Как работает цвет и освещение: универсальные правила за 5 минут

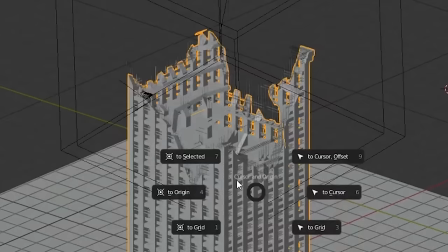Вы наверняка пытались фотографировать, снимать видео, моделить, рисовать, в общем, создавать какой-то визуальный контент.
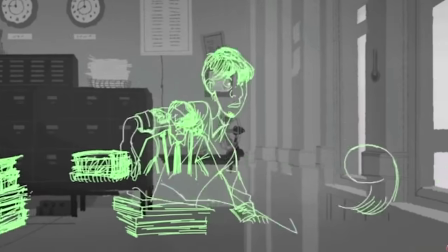Технически для этого полно инструментов, но когда дело доходит до «а как заставить изображение работать на идею,
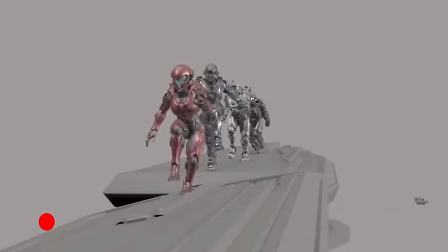чтобы не раздражало, вызывало правильные эмоции зрителя, ну и вообще красиво?»
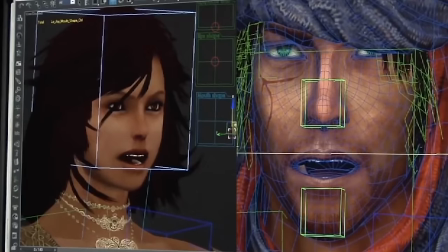Вот как тут двигаться, непонятно.
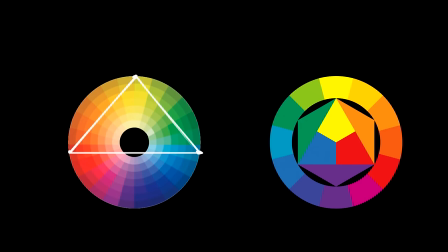Поэтому мы собрали универсальные правила для работы с цветом, а проконсультировала нас концепт-художница Александра Дрозд.
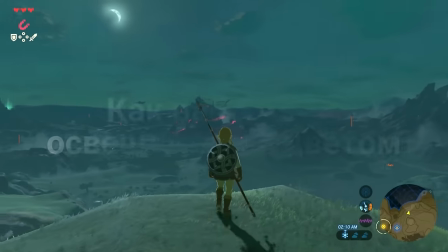У микрофона Алексей Луцай, смонтировал выпуск Александр Рыбаков, и начнем.
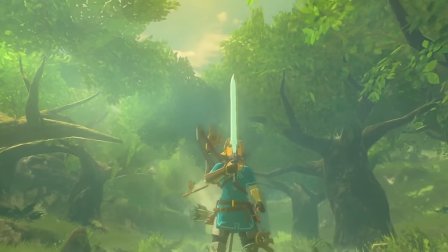Зачастую для создания атмосферного изображения достаточно сочетать 2-3 цвета с учетом правил композиции.
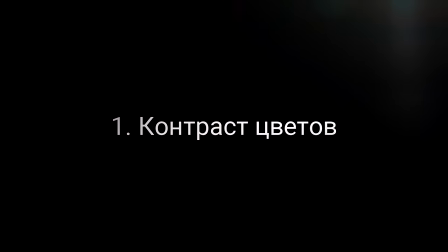Их всего 3. Сочетайте по контрасту. Для этого берите цвета с противоположных концов круговой палитры.
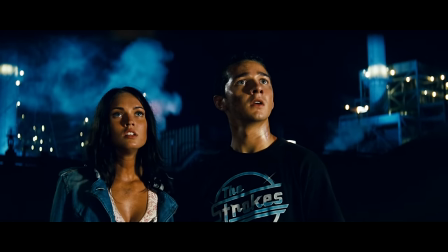Против теплого цвета — холодный. И я не про какие-то тонкие материи, все это встречается в самых попсовых произведениях,
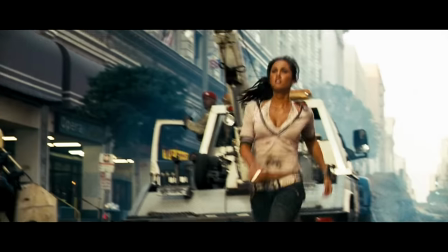вроде модной в середине нулевых покраски трансформеров с оранжевой кожей и голубым фоном.
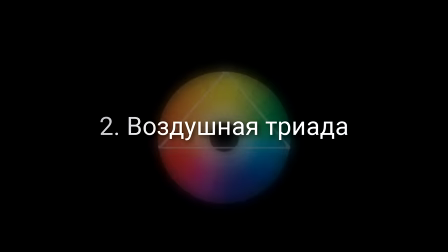Воздушную триаду образуют 3 любых цвета, которые располагаются на палитре, причем они должны сочетаться и плавно перетекать друг в друга.
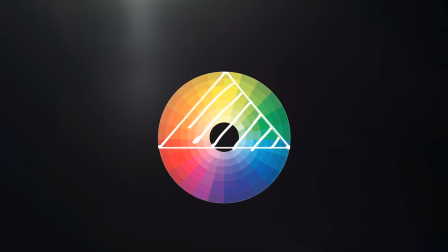Но заполнять все изображение только этими цветами не надо, это скучно.
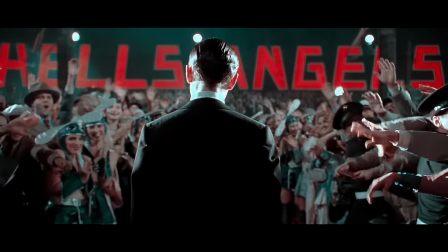Всегда акцентируйте, замените центральный цвет триады на противоположный, и он сфокусирует внимание смотрящего.
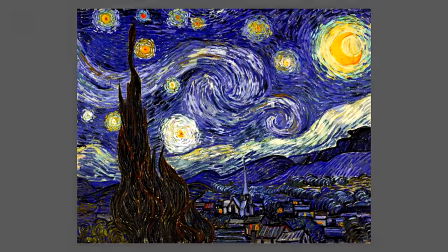Например, если центральный цвет триады фиолетовый, то акцент желтый, как на «Звездной ночи» Ван Гога.
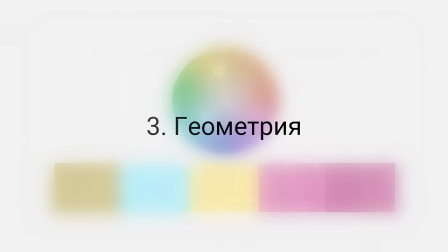Палитру определяет простая фигура — равнобедренный треугольник, прямоугольный треугольник, квадрат или ромб.
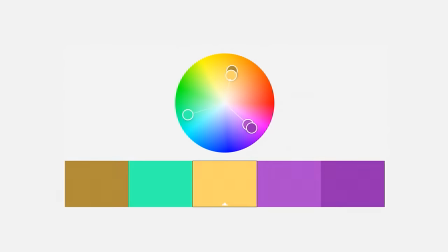Проще всего этот принцип объяснить на примере треугольника. Произвольно рисуем его на RGB-палитре и получаем ограничитель.
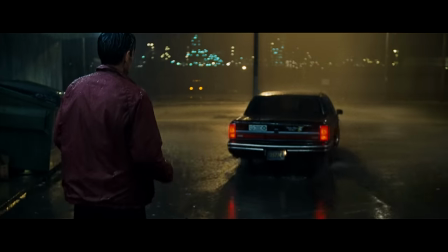Все цвета внутри допускаются, а остальные нет. Но это не значит, что заполнять кадр нужно только яркими цветами.
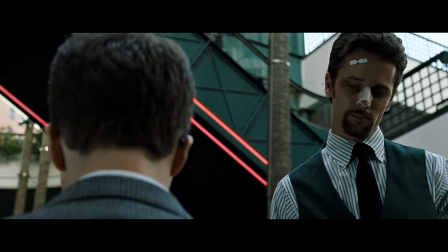Для гармонии и акцентности достаточно одного яркого цвета, а остальные можно приглушить.
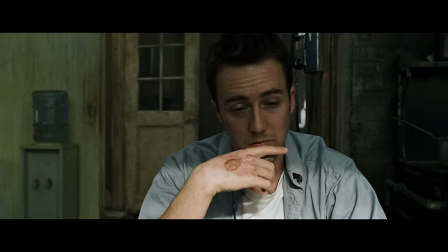Но запомните два правила, которые влияют на восприятие изображения. Фон меняет ощущение от цвета.
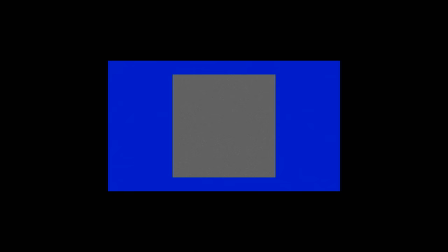Разместите серый квадрат на синем прямоугольнике, а затем на оранжевом. Вы сразу почувствуете разницу.
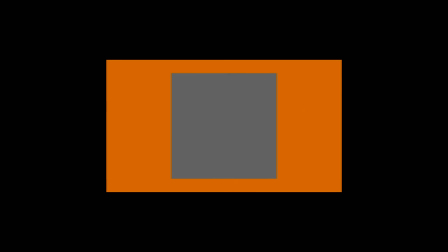Да даже серый на фоне оранжевого будет казаться теплее и ярче, не говоря уже о других цветах.
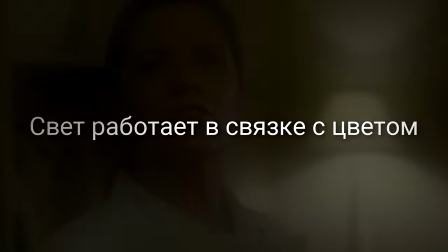Свет работает в связке с цветом. Он может как насытить, так и приглушить его и даже запутать зрителя.
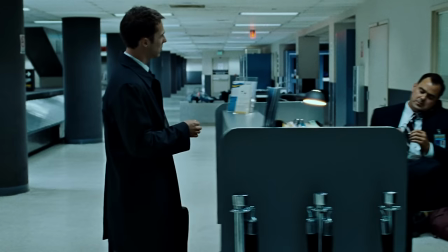Например, при длительном просмотре холодный цвет может даже восприниматься теплее.
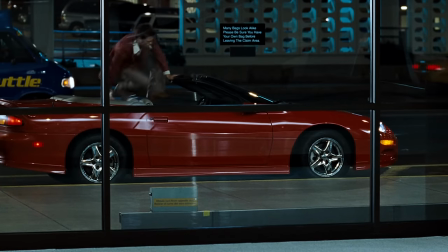Чтобы этого избежать, поддержите его дополнительными элементами. Например, в фильмах Дэвида Финчера намеренно скудная палитра цветов.
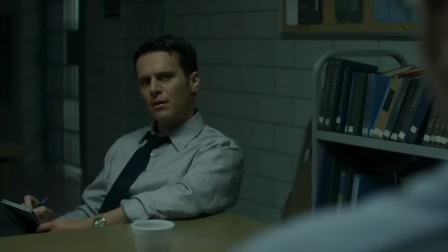Ну вот, в «Охотнике за разумом», чтобы зритель верно воспринял настроение,
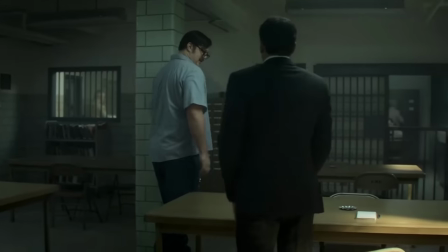общий тон кадра дополняется другим потоком света, табличкой или даже красным кофейником.
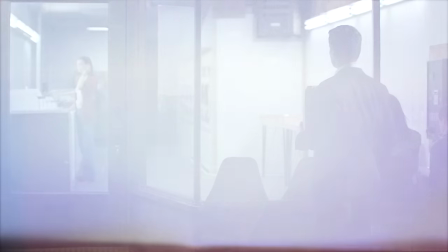Благодаря таким деталям цвет становится устойчивым. Чтобы правильно сочетать цвет и свет, нужно разобрать схему освещения.
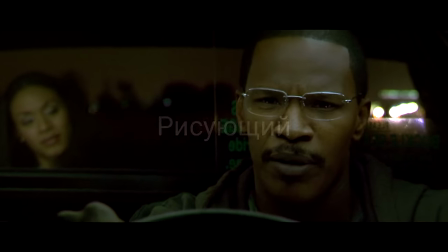Типов света несколько. Рисующие, как правило, располагаются сверху или спереди и образуют основное пятно света, а также тени, идущие от объекта.
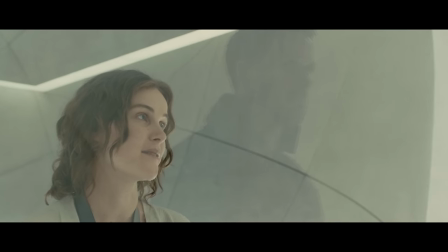Заполняющий позволяет высветлить затемненные участки изображения. Контровой располагается сзади и подчеркивает края фигуры.
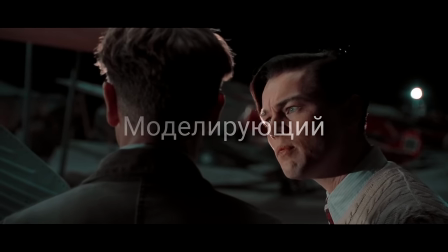Моделирующий ставят сбоку, чаще используется в студийной фотографии, чем в кино.
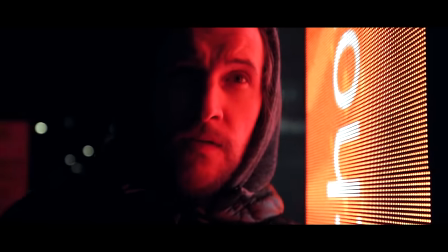Эти универсальные виды света работают и для фото, и для видео, и для моделирования.
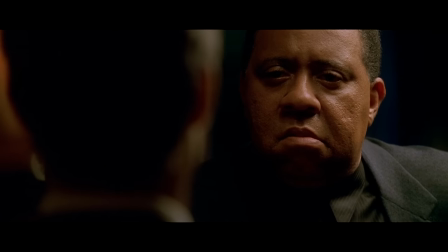Хотя в кино сложнее, там, как правило, используют от 7 до 40 источников света.
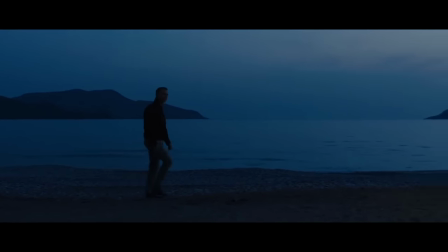Исключение — операторы вроде Роджера Диккенса. Он снял самые известные фильмы Вильнёва, братьев Коэн и Сэма Мендеса.
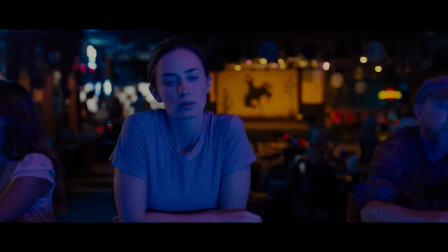Ему порой достаточно и 3 источников. Но избегайте абсолютно черного цвета. У него нет оттенков, поэтому он не вызывает должного спектра эмоций.
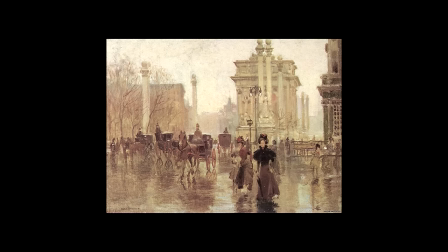В классической живописи чисто черных теней не существует, потому что их не существует в реальном мире.
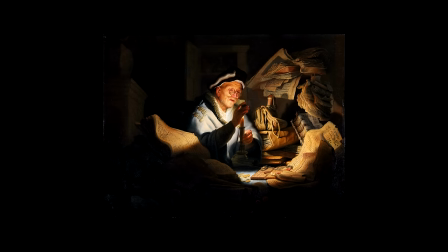Потому что свет отражается и преломляется, образуя разные оттенки.
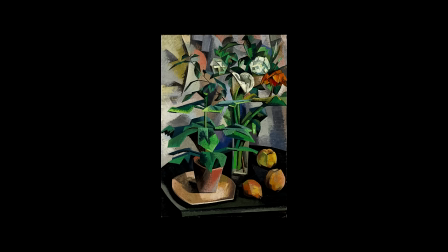Это уже потом в живописи, когда художники уходили от предметности и реалистичности, свет, тень, формы превратились скорее в знаки и символы.
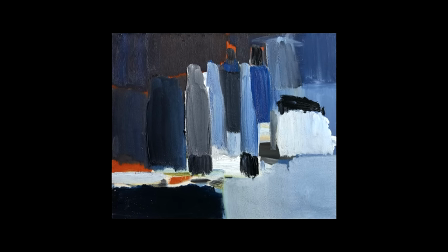Кинул такой на полотно чернющее пятно, все равно что буквами подписал «это тень».
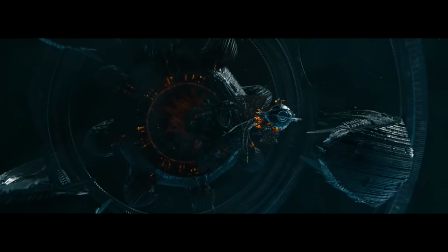Но, к слову об отражении и преломлении, в кино особенно важен заполняющий тон.
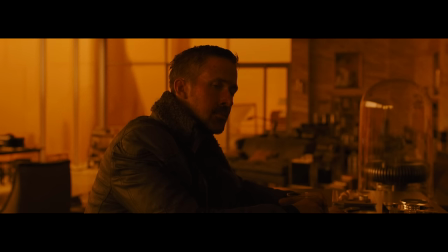Оттенок, который присутствует в каждом цвете изображения.
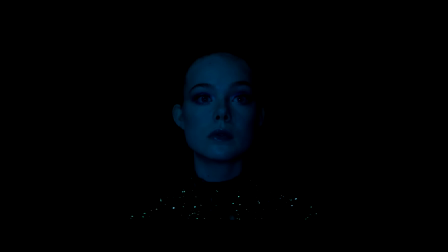Абсолютно черный используется лишь когда автор делает намеренную стилизацию.
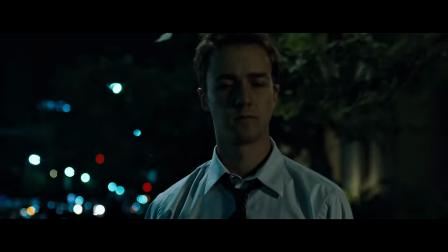Даже в ночных или космических сценах темнота создается за счет оттенков синего, серого и других цветов.
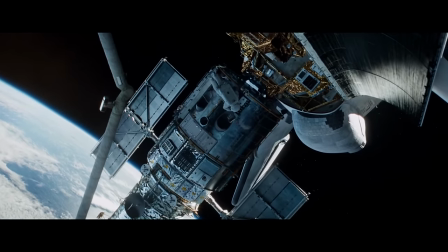Возьмем дизайн космического корабля и то, как он выглядит в космосе. Например, кадры из «Чужого», «Космической Одиссеи», «Звездных войн».
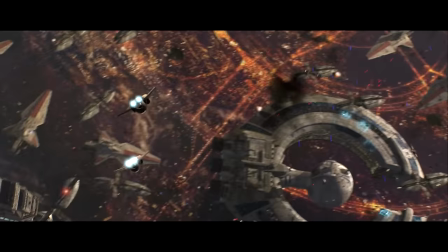Даже самая фантастическая конструкция кажется реалистичной, потому что избегает черного цвета и состоит из оттенков,
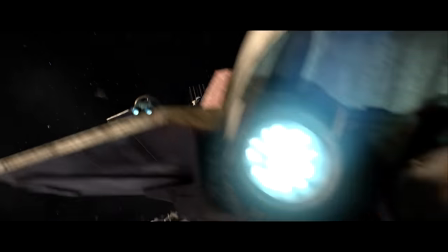бликов, текстур и других элементов, придающих объем и живость. В этом случае важно проработать границу светотени, которая задает объем любой фигуре в кадре.
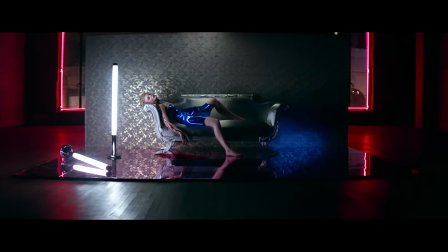И в то же время свет не обязательно должен быть белым. Цветное освещение разнообразит изображение.
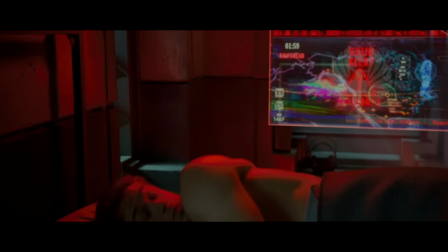Здесь используется тот же принцип, что и с цветом. Всегда есть главный источник света, создающий акцент, и дополнительный.
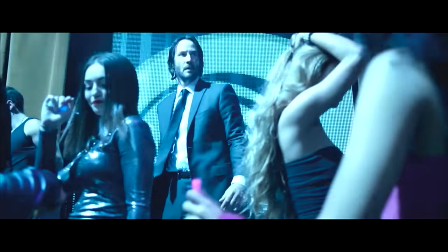Например, в Джонни Уике сочетание света и цветовые акценты помогают удержать внимание зрителя в экшн-сценах, когда в кадре много движения.
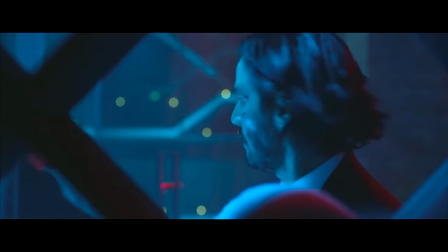И, кстати, напишите в комментариях, хотите ли вы отдельный ролик о цветном освещении.
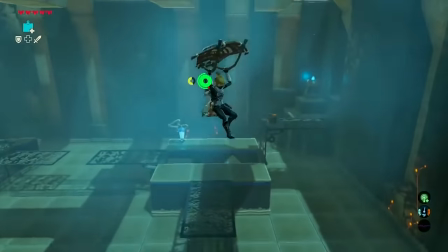Тоже верно и для видеоигр, ведь базовые приемы сочетания цвета и света помогают в навигации на уровне.
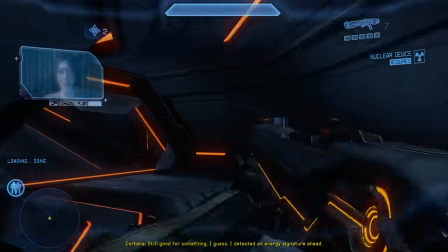Нужные участки и направляющие линии подсвечиваются, подкрашиваются, контрастируют и так далее.
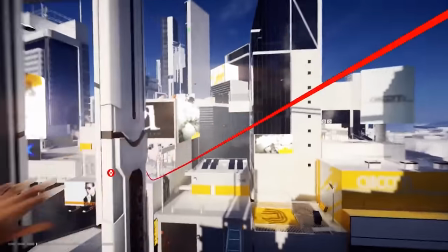И вообще, принципы визуального повествования универсальны для всех видов искусства.
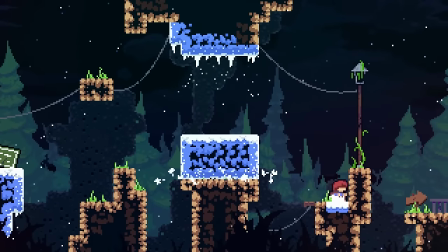При помощи цвета и света можно акцентировать важную деталь или прямо указать зрителю, куда смотреть. Вот и все.
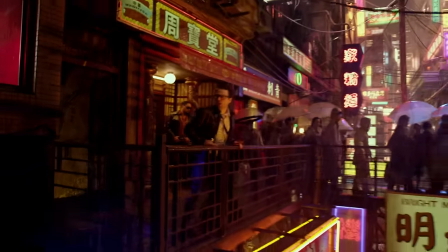Кстати, накидайте в комментарии любые конкретные произведения, которые, на ваш взгляд, вот прям точно надо посмотреть любому, кто хочет научиться работать с цветом.
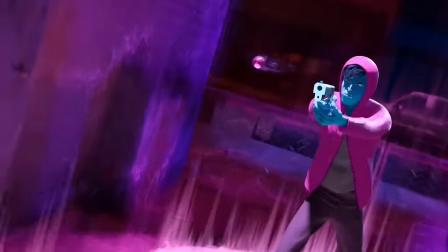Всегда полезно пополнить банк универсальных референсов. А еще у нас для вас важная и полезная информация.
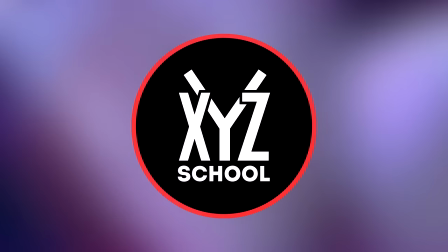Прямые трансляции, мини-гайды, монологи со спича и другой живой контент переезжает на новый канал XYZ Live.
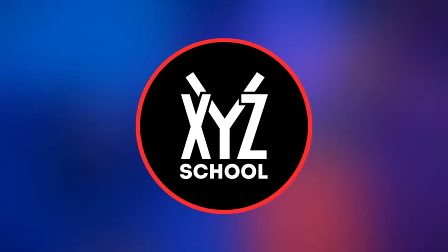А также по ссылкам в описании наш паблик с эксклюзивными текстами и множество классных курсов.
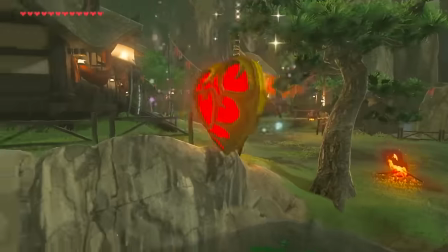Спасибо Александре Дрозд за консультацию. С вами был Алексей Луца, Александр Рыбаков и редактор Николай Кубрак.
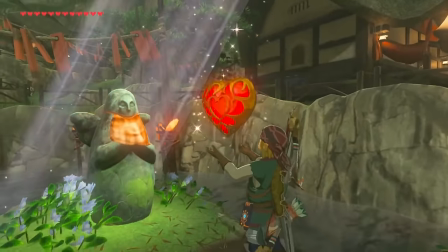Увидимся в следующем видео. Пока.